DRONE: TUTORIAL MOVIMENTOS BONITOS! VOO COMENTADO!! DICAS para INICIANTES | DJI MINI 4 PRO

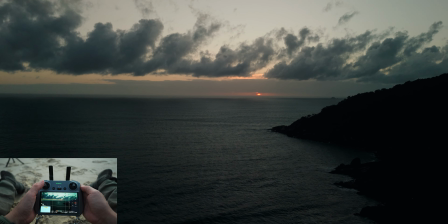Alright, rodinha para baixo, tô vendo ali o sol,
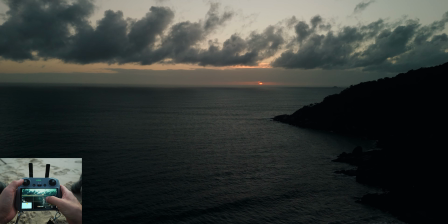agora eu vou aumentar um pouquinho o ISO, porque ainda tá com a sensação muito escura,
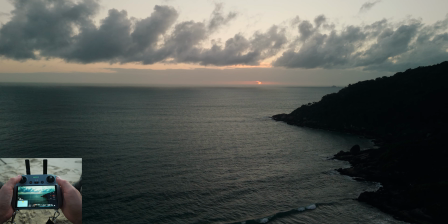ISO 200 aqui para mim já tá bom, então eu tô aqui ó, com obturador
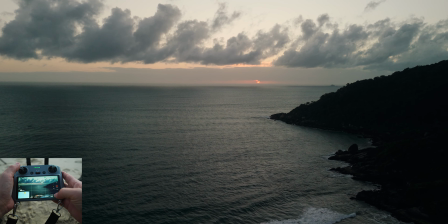a 1x60, ISO 200,
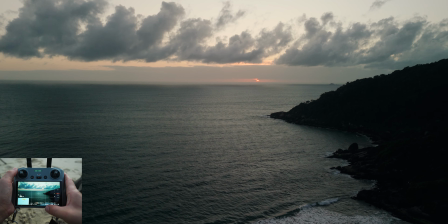white balance, o balanço de branco tá travado em 5600 e a gente vai voar agora.
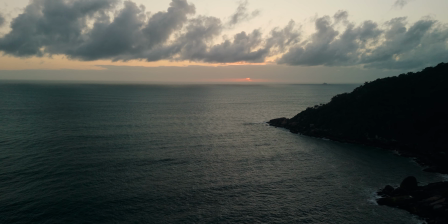Eu vou seguir aqui indo para frente.
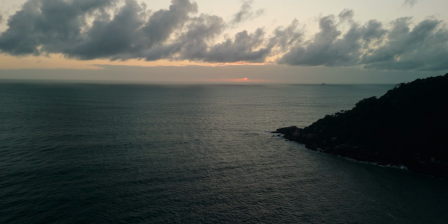O sol já está se escondendo ali atrás daquela nuvem, ele mostrou a cara ali rapidinho e já voltou.
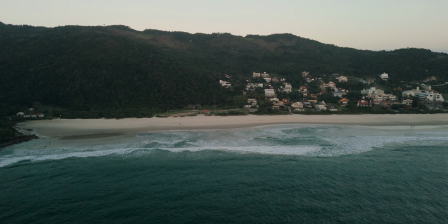Eu vou retornar aqui para o meu ponto de origem. Eu quero pegar aquele sol passando ali naquelas nuvens.
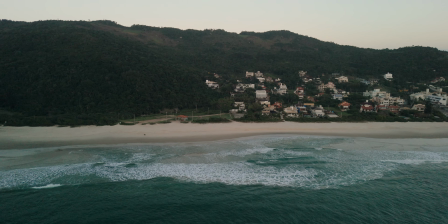Osmo Action está gravando ali o nascer do sol, cara. Eu acho que aquele vídeo ali vai ficar legal.
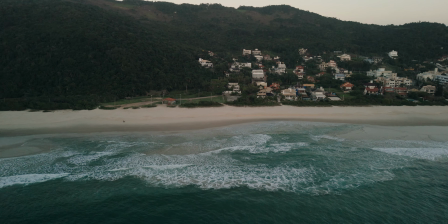Aguardem aí que no final eu vou mostrar para vocês o resultado.
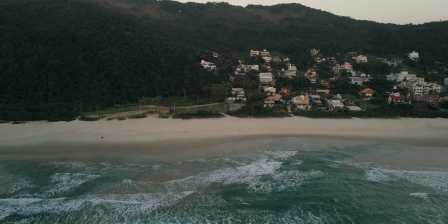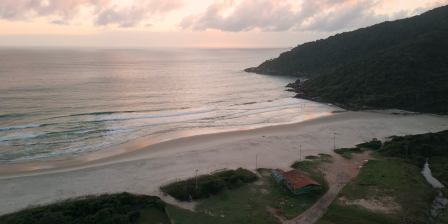Vou abrir bem aqui o visual então agora.
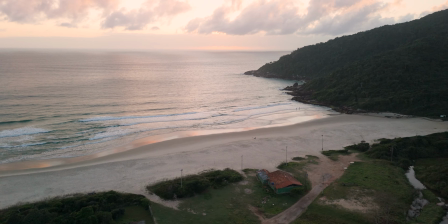O sol vai entrar bem no meio do take.
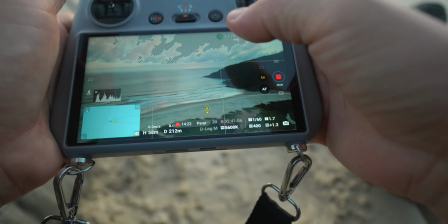Se eu passar aqui para vocês a imagem do controle, vocês vão ver que está bem estourado, cheio de zebras.
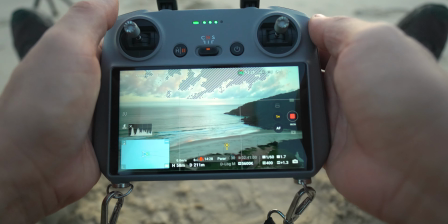Direto eu me perguntam por que que a gente tem essas zebras, essas listras aqui.
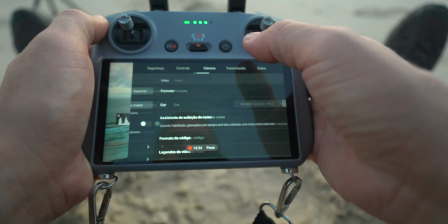Esse é o alerta de exposição. Ele fica aqui ó, em câmera Papá, onde tá?
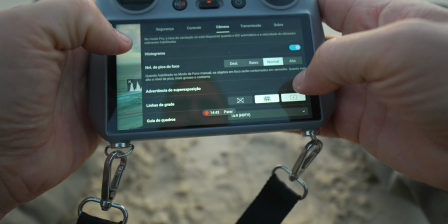Advertência de superexposição, tá ligado? Se eu desligar aqui ele agora, ó, sumiu.
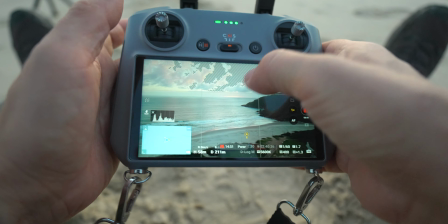Eu não quero desligar, por quê? Porque eles me mostram que essa região aqui, eu não tenho mais informação de cor, tá tudo muito claro.
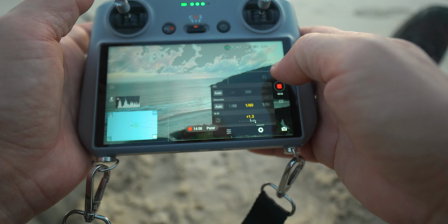Isso quer dizer que eu já posso escurecer um pouco. Vou começar a escurecer diminuindo o meu ISO,
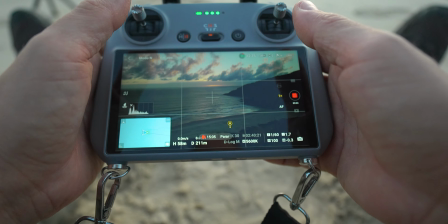passar para ISO 100 e olha que imagem que a gente já ganha com esse sol nascendo.
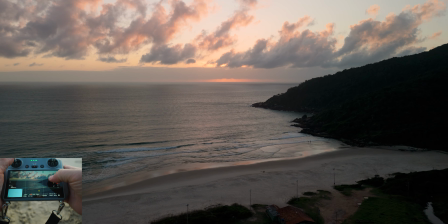Esse lado esquerdo da imagem que tem o morro, eu não me importo dele estar escuro,
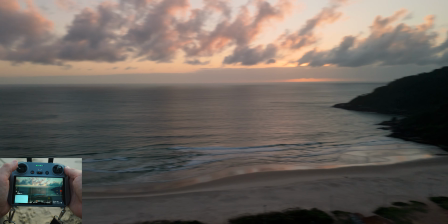porque no momento o foco para mim é esse céu maravilhoso. Tudo que vem em volta aqui é moldura para esse céu.
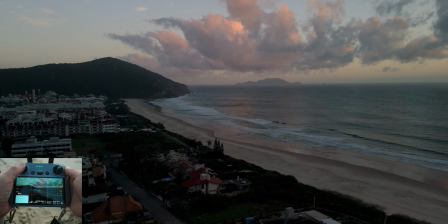Então eu não tenho interesse em mostrar essa paisagem escura aqui embaixo.
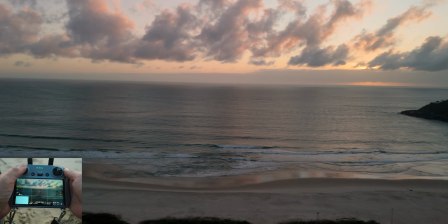O meu interesse é mesmo proteger a cor, a luz do céu.
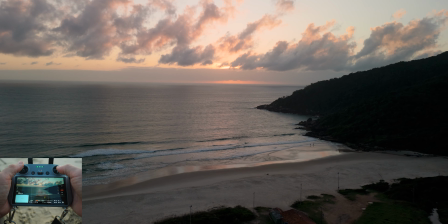Ok? Vocês vão ver que vai fazer sentido.
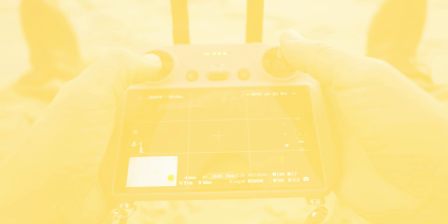Eu quero fazer aproveitar que a praia está vazia e vou fazer uns takes aqui próximo da água.
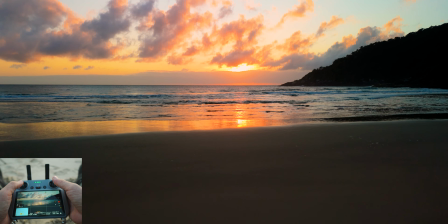Olha isso, caras. Já falei algumas vezes aqui no canal.
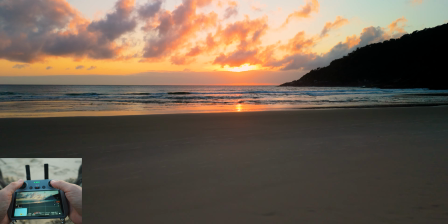Essa ideia de só voar alto, filmar tudo como se fosse o satélite do Google, não rola.
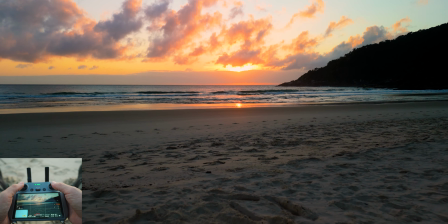A gente tem que ter bom senso e aproveitar essas imagens aqui, ó.
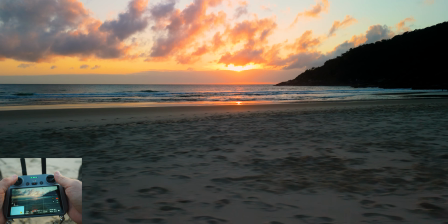Olha isso, caras. Porra, vou me incluir nesse take, né? Cadê eu?
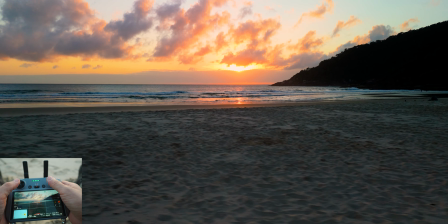Opa! Pô, inclusive esse take aqui já tava legalzão também, né? Saca só.
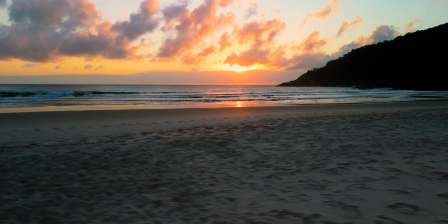Quando a gente voa próximo ao chão, olha a sensação de velocidade que a gente ganha.
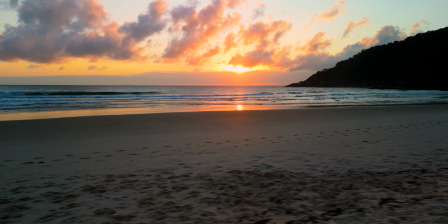Já ganhei um take aqui também, pô. Não vou desperdiçar esse aqui, não. Só tô deslocando pra esquerda aqui.
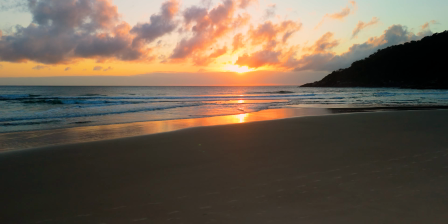Olha que loucura. E visualmente eu tô olhando pro drone pra eu realmente ter controle se tem alguma pessoa vindo.
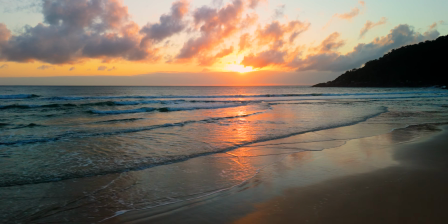E não tem, a praia tá vazia. E olha que take maravilhoso, caras.
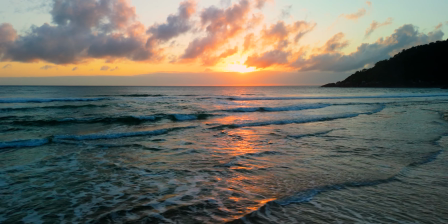Aqui vale a pena pensar em dar uma subidinha para não ser surpreendido por uma onda.
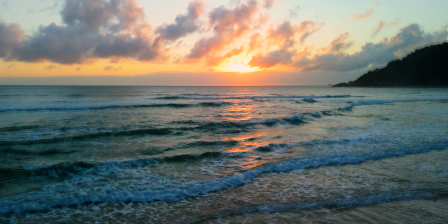Que coisa linda, caras. Lindo, lindo, lindo.
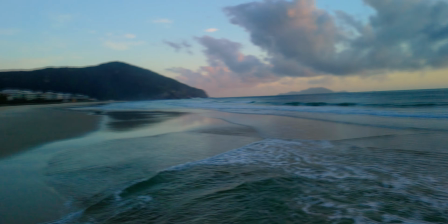Sensacional. Ok, vou considerar esse take feito. Ó, pode ver que a praia tá vaziaça.
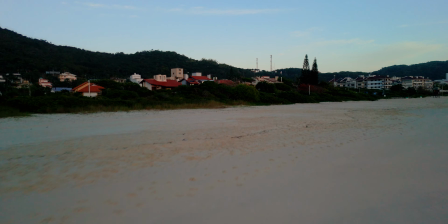Que termo é esse, né? Vaziaça. Mas beleza, tá vazia.